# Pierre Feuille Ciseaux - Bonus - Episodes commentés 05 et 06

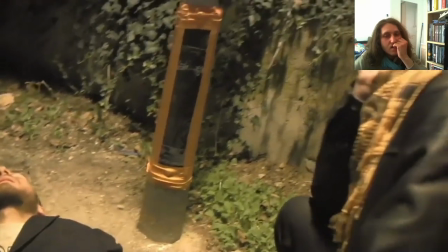1000s Intéressant. Non, c'est bien ça. À part ça, il va bien. C'est la seule zone qui a morflé. Hippocampe, hein, donc zone de la mémoire, bien sûr.
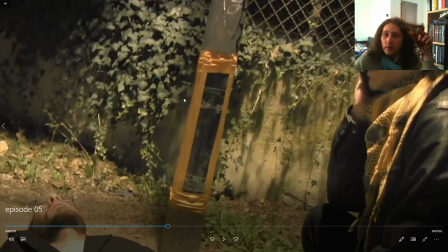1007s
Pour l'effet du téléphone, c'est très simple. Sur Audacity, j'ai mis filtre, téléphone. Quand on voit la personne, c'est ça va normal.
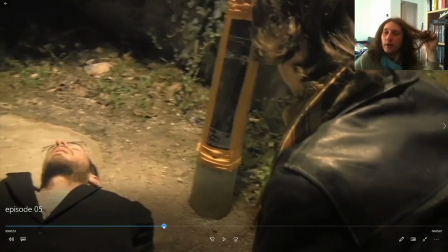1015s
Et dès lors qu'on passe sur un autre point de vue, c'est la voix téléphone qui prend le relais. Et du coup, ça marche super bien.
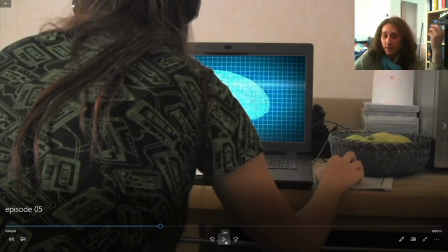1020s
C'est d'un naturel, ça ne nous choque pas. Et au contraire, c'est ce qui passe le mieux. Regardez, écoutez bien.
On touchait pendant son déblocage.
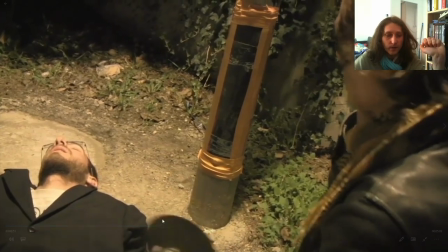1026s
Voilà, on est passé de voix normale à voix de téléphone.
Intéressant. Non, c'est bien ça.
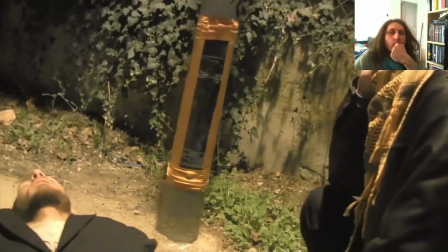1031s À part ça, il va bien. C'est la seule zone qui a morflé. On peut tourner ça à notre avantage.
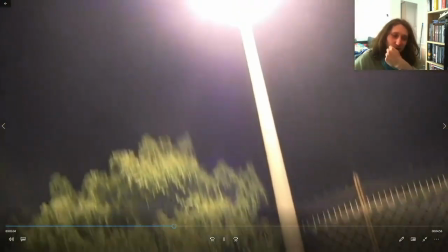1039s Je le ramène. Mais comme il a l'air pathétique, le gamin a la gueule ouverte, quoi. Mince, mais c'est dingue, ça.
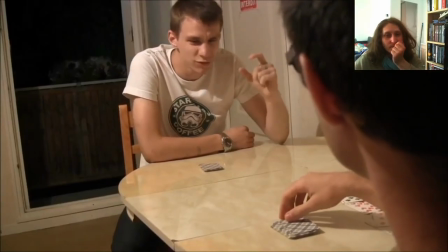1045s Bah ouais, je sais pas comment je fais. Mais tu peux pas perdre ne serait-ce qu'un petit peu ? Non, je peux pas.
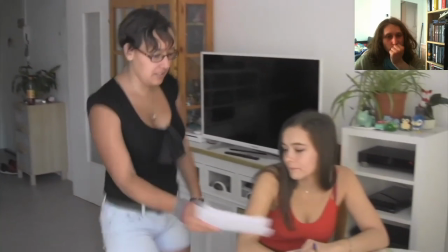1053s Sophie ? Regarde ça. Qu'est-ce que tu veux que ça me fasse
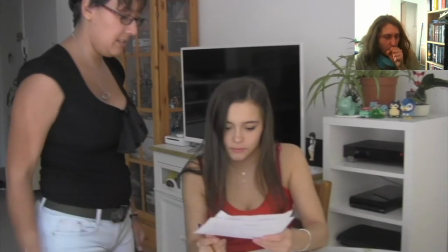1058s ? C'est si...
Alors là, j'ai une anecdote hyper intéressante.
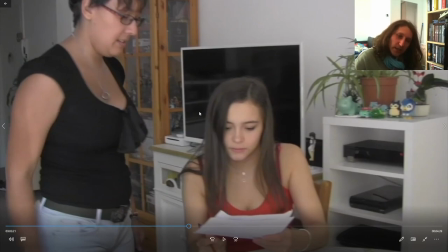1063s
On s'en rend compte quand on lit les noms au générique, mais sinon c'est un détail à côté duquel on passe.
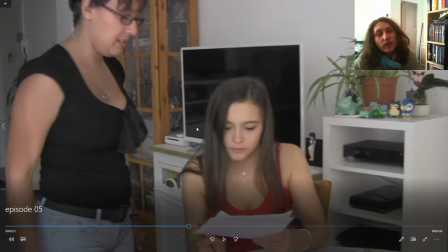1069s
Il faut savoir que les personnes qui ont doublé ne sont pas toujours les personnes qui ont joué.
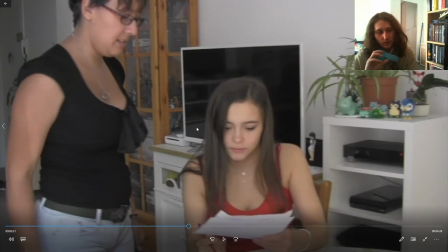1073s
Tout simplement parce que des fois il y a des personnes, j'ai mis 7 ans et en 7 ans des fois il y a des gens, tu les perds de contact, tout ça.
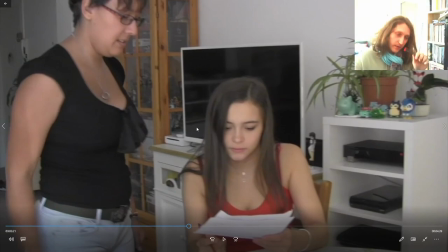1079s
Et bon là en l'occurrence c'est pas ça le conflit, mais le personnage qui joue, l'actrice qui joue le personnage de, comment elle s'appelle déjà, Alexandra, était très timide au niveau de sa voix et elle ne pensait pas être capable de doubler tout son personnage du début jusqu'à la fin.
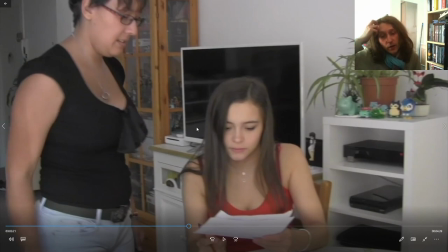1099s
Pour la mettre à l'aise, je lui ai proposé tout simplement qu'elle jouerait comme elle pourrait et que je la ferais doubler par quelqu'un d'autre.
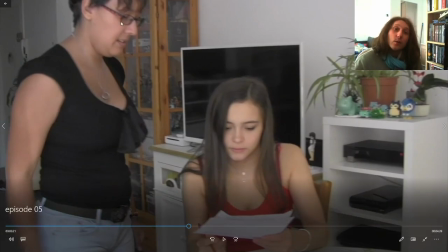1105s
Et ce quelqu'un d'autre, c'est cette personne. Donc cette personne est la personne qui double le personnage d'Alexandra. Et là où c'est très amusant, c'est que je me suis dit, qu'à cela ne tienne, on va faire une petite blague, on va faire que l'actrice qui joue Alexandra, donc Lizzie, double cette personne.
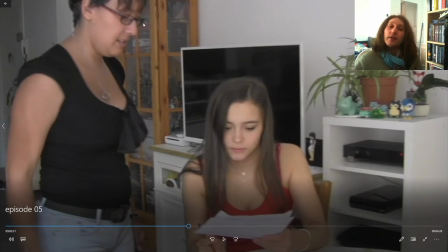1124s
Alors, c'est donc j'ai inversé littéralement leur voix et je trouve ça très amusant.
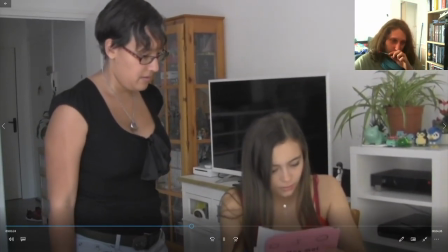1131s Yagama au dos. Fais voir, attends. J'offre 1000 euros à quiconque arrivera à me battre un jeu.
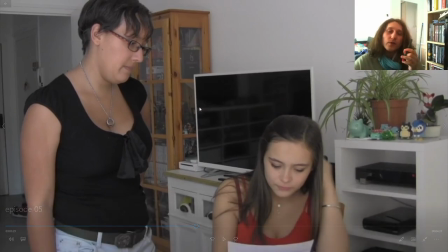1137s Ça doit être son pouvoir.
D'ailleurs, si on entend que la voix n'est pas parfaite, c'est parce que
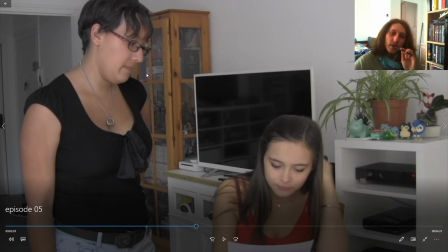1143s
on était en pleine période de confinement et du coup, moi je voulais finir le film au plus vite à ce moment-là.
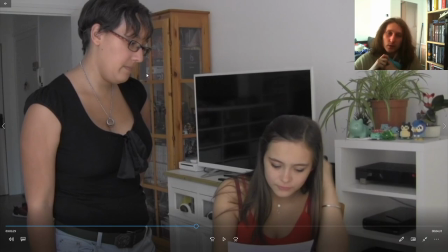1149s
Parce que j'étais proche de la fin, et donc elle a très gentiment accepté de m'envoyer des enregistrements
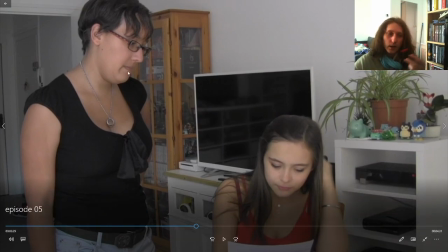1156s
par consigne à la suite d'un échange de mail, quoi. Donc c'est pour ça que sa voix n'est pas exactement pareille que si elle avait été en face. Mais moi je trouve ça passe. L'important c'est qu'on comprenne ce qu'elle dit.
Rendez-vous le 12 à 10h, 305 rue des Jardins.
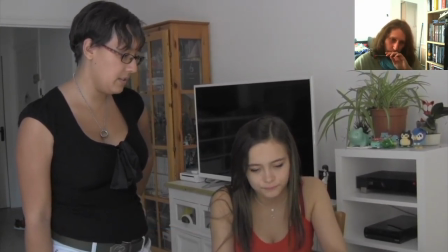1173s Demandez Gamma ou Pierre. Pierre ? Pourquoi ? Gamma est avec lui ? Ça doit être le casque, ça brouille les idées.
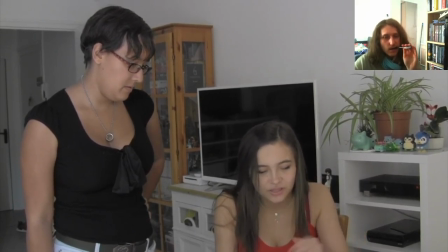1180s Gamma ne doit pas être très bien dans sa tête. En tout cas, cette ordure de Pierre a mis la main sur notre ami.
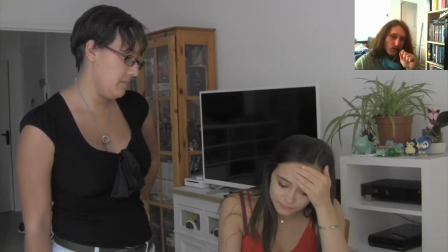1186s Qu'est-ce qu'on fait ? On y va, le 12 ? Ouais, mais je sens le coup monter.
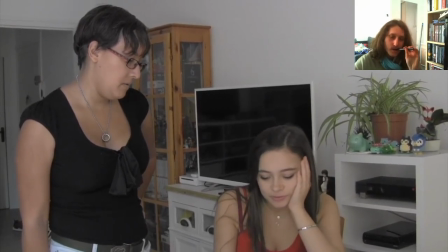1192s Je pense que... Pierre ? Hmm ? C'est quoi, ça ?
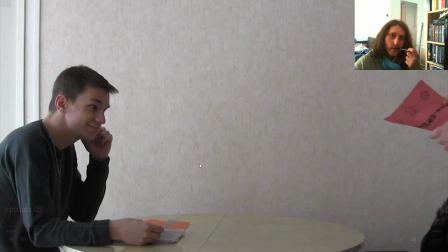1197s C'est un leurre.
Il avait répondu un papier et on s'était tapé une barre.
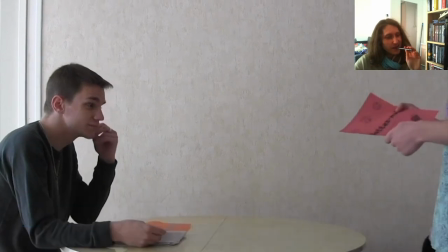1203s
Oh, c'est juste pour dire ça.
Ça, c'est un leurre. Ouais. Un papier.
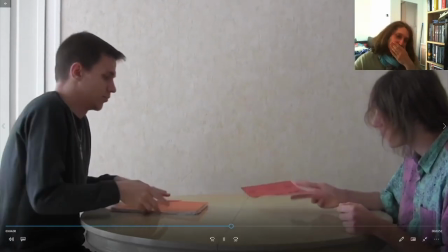1211s Pourquoi ? C'est quoi le plan ? Le plan, c'est qu'on ne sait pas à quel point la mémoire de Gamma est altérée.
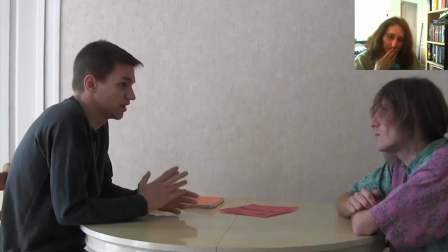1219s Mmh. Imagine qu'il se souvienne un peu de moi et que je le présente à quelqu'un.
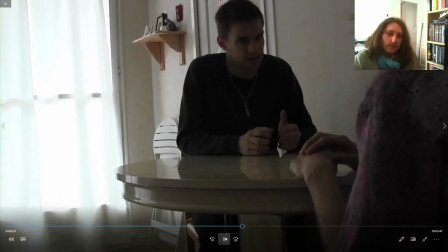1224s Il va trouver ça bizarre, peut-être louche, je ne sais pas trop.
C'était voulu, hein, le contre-jour.
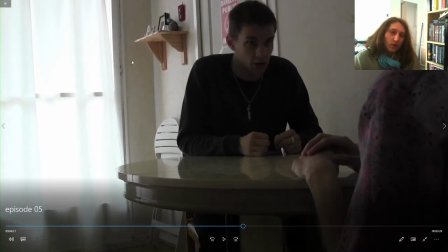1230s
Hein. Ça donne un petit côté, il agit dans l'ombre, ou alors, en tout cas, il est pas au niveau de la lumière, quoi. Un peu un coup sur la ceinture. C'est pour ça qu'il est, très, très à l'ombre quand il dit ça. C'est voulu. Qu'il soit aussi à l'ombre, c'est pas spécialement voulu, mais en tout cas, le contre-jour est voulu.
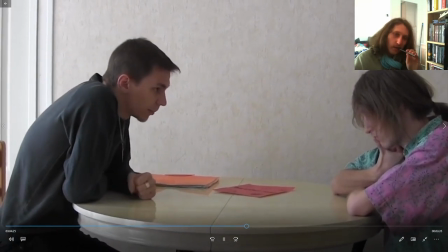1250s Je préfère plutôt qu'il rencontre quelqu'un, plutôt par hasard, alors que nous, on se connaît.
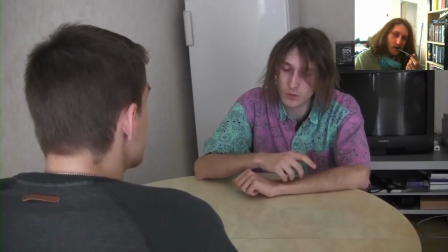1259s Donc en fait, t'as besoin que je fasse semblant qu'on se connaît pas, en fait. Ouais.
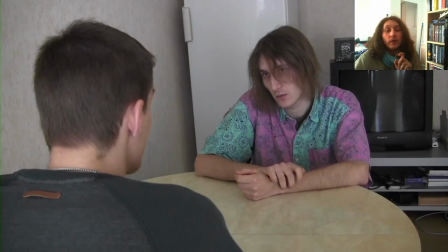1265s
Là, j'ai une anecdote très intéressante. Cette scène était un peu plus longue, et il se passait quelque chose que finalement j'ai sorti du canon. C'est-à-dire quelque chose qui se passait, qui était officiel à la série, et que finalement j'ai décidé de désofficialiser.
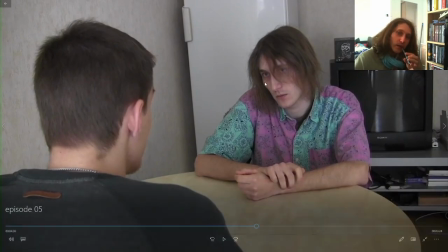1279s
Donc je l'ai coupé, j'ai changé d'avis en fait. Là, Stéphane, il proposait du coup de se débloquer pour être capable d'avoir un pouvoir pour battre Gamma.
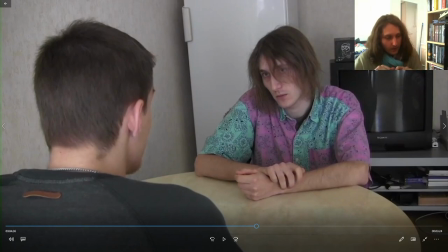1290s
Je trouvais que c'était... comment ? Il y a un truc dans Wakfu que j'aime pas du tout, dans la saison 3 de Wakfu notamment. Pourquoi à l'épisode 1, on voit Pimpin
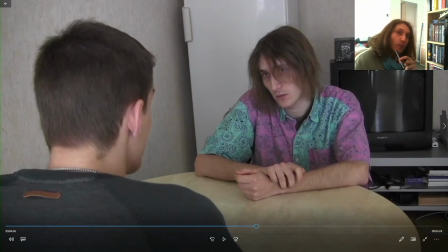1303s
qui manque de mourir et qui se fait arracher le bras, qui ressuscite et qui du coup a le bras de Rubilax ? Pourquoi est-ce qu'on ne démarrerait pas la saison avec déjà une malédiction ? Pourquoi on le voit automatiquement dans l'épisode 1 ? On a l'impression qu'il ne s'est rien passé entre la fin de la saison 2, enfin la fin du film, donc entre saison 2 et saison 3, et le début de la saison 3, comme s'il n'avait rien vécu,
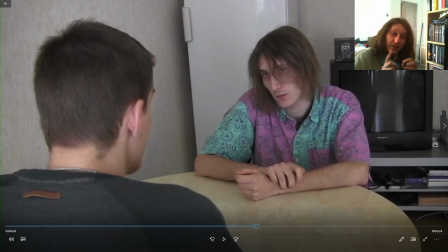1321s
alors qu'on sait très bien, ils le disent, qu'il s'est écoulé un certain temps. Et donc quand on montre tout le temps tout ce qui se passe, on a l'impression qu'il ne se passe rien derrière, et donc c'est creux, que les personnages ne vivent rien.
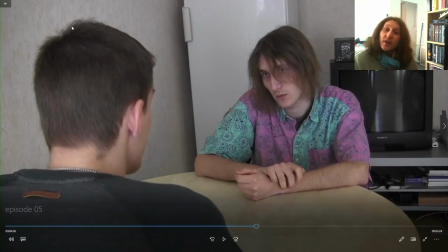1333s
Et c'est pour ça que j'ai retiré ça du canon. Le fait de montrer à quel moment, enfin de parler du à quel moment Stéphane se fait débloquer, au lieu d'apporter un plus à l'histoire, je trouvais que ça apportait un moins.
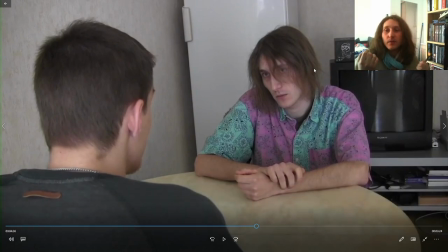1344s
Parce que du coup, ça résolvait une mission de pourquoi et de quand il s'est fait débloquer. Enfin, ça apportait une réponse et une raison à pourquoi et quand il s'est fait débloquer. Le fait de ne pas le savoir dans le film, ça apporte de la profondeur à ce personnage. On sait qu'il a un passé. Et c'est pour ça que j'ai sorti du canon. J'ai carrément décidé que finalement, ça s'était pas passé maintenant.
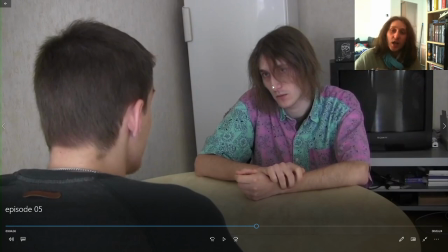1362s
C'est pas juste là qu'il décide de se débloquer. Là, à ce stade du film, j'ai décidé qu'il avait déjà été débloqué depuis longtemps et qu'on ne sait, en tout cas le spectateur, ne sait pas quand ni pourquoi.
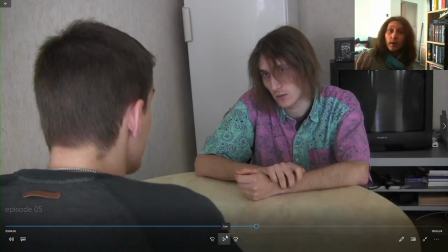1371s
Je trouve ça plus intéressant, tout simplement. Si on explique tout, il n'y a plus de mystère. Si on montre tout, il n'y a plus d'imagination. Et donc, il y a des choses qu'il ne faut pas montrer ni expliquer. Tout simplement.
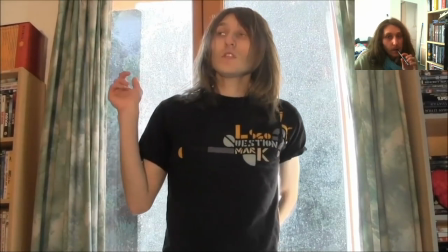1382s Ok, je donne 20 euros à tous ceux qui partiront tout de suite et qui me laissent passer devant eux.
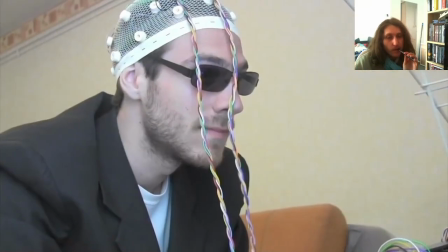1387s Allô, vous avez raison. Un méga dérivé. Et du coup, la gamma comprend tout.
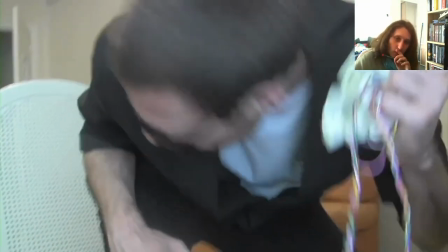1394s Bah, elle l'a fait. Elle a dû manger des tic-tac. Moi, j'en prends, hein, tu sais.
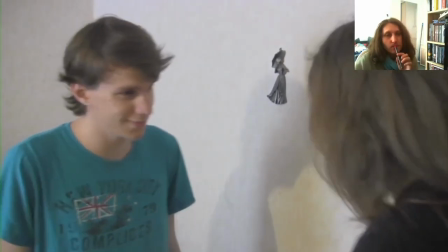1399s Toi, c'est pas pareil, tu es un drogué. Quoi? Moi, un drogué? Valère, quoi?
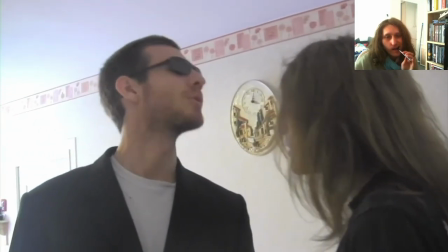1404s Oh oh hey, on peut ça, tu prends, hein? À ton avis. Ah, tu as retrouvé la mémoire?
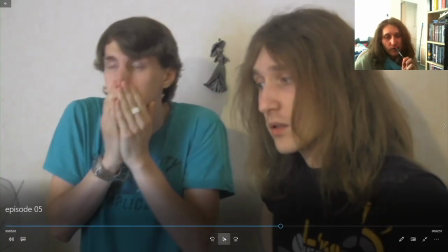1410s Exact, ouais.
Toujours avec le thème de gamin enfant, évidemment.
Vous êtes bien foutus de ma gueule, tous les deux, là.
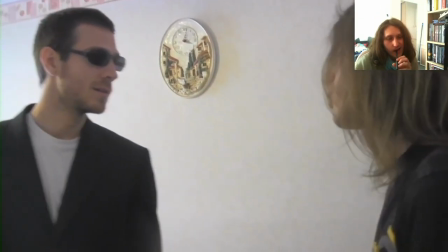1414s Et surtout toi, là. Ça va, on peut en discuter. Ouais, on va discuter mes couilles.
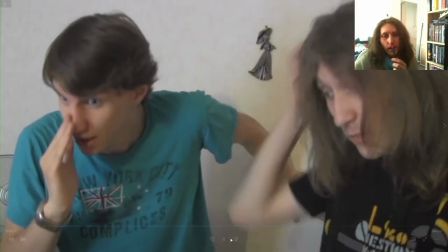1420s Je retourne à la feuille, là où est ma place. Tu sais qu'on sera de nouveau ennemis.
Et il retourne vers la lumière, encore une fois, c'est voulu.
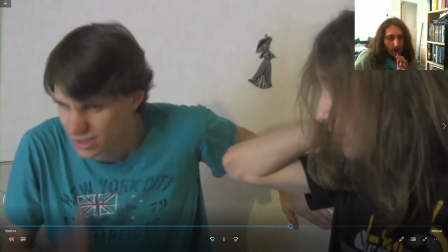1425s Ta gueule. Bon.
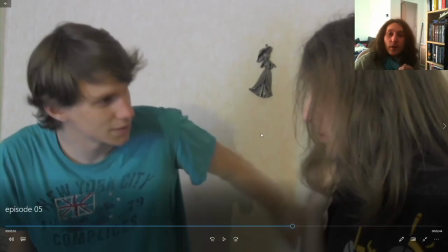1429s
Même si c'est dans le camp des méchants, parce que là, ce stade du film, et c'est plus ou moins voulu, en fait, il n'y a pas vraiment de camp. C'est du gris, en fait. On ne sait pas qui est gentil, on ne sait pas qui est méchant. Et du coup, qui retourne vers la lumière, t'as l'impression qu'il retourne vers les gentils.
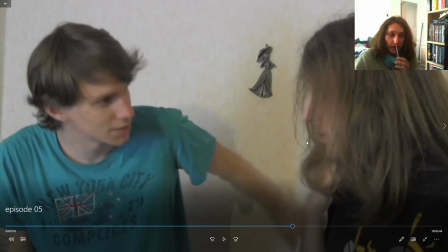1445s
Et vu ce qui va arriver juste derrière, on a vraiment l'impression, au final, que ce serait peut-être eux, le camp des méchants. Ils mentent, ils manipulent, et derrière... Bah, il commandite un meurtre, quoi.
On fait quoi, du coup ?
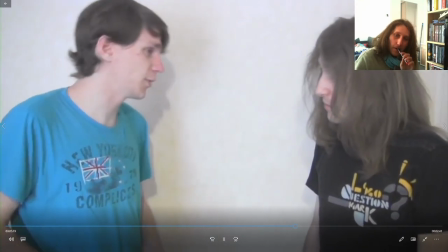1459s On laisse partir. Si tu le poursuis, il prendra ça pour un jeu et il gagnera, quoi. C'est sûr.
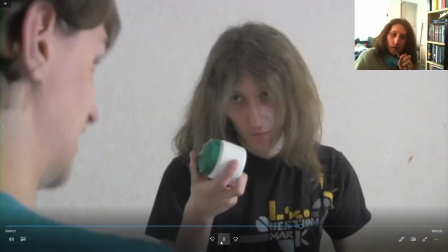1465s Ouais, mais... Patience protège.
C'est pour ça que j'ai dit que c'est préjudiciable, que je l'ai pas assez bien expliqué, cette histoire des pilules.
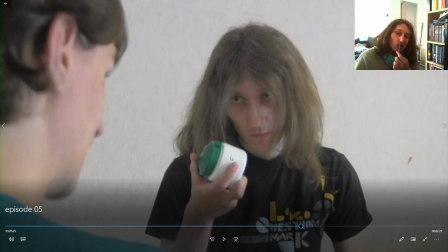1471s
Parce que ce stade du film, là, je pensais que le spectateur comprenait déjà comment ça marchait. Mais carrément pas, en fait. Carrément pas. Et du coup, on sait pas trop quels sont les enjeux.
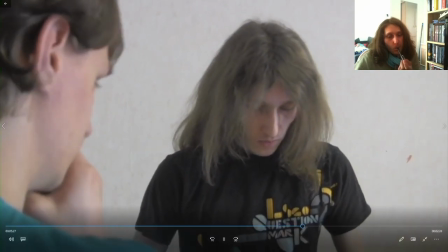1484s C'est ta dernière, hein. Je sais, mais ça se tente, hein.
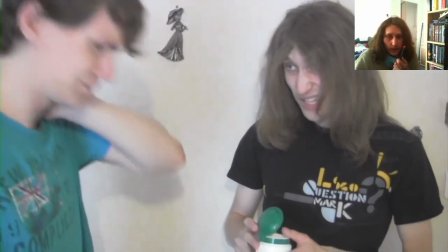1490s Tu veux pas attendre 10 minutes que je copie la recette ? Bah, il faut plus de 10 minutes pour copier la recette. Et en plus, t'y arriveras peut-être pas. Et si je le rattrape à temps,
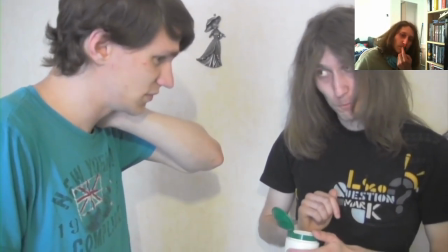1497s on n'aura pas besoin de la copier. Et si tu n'y arrives pas?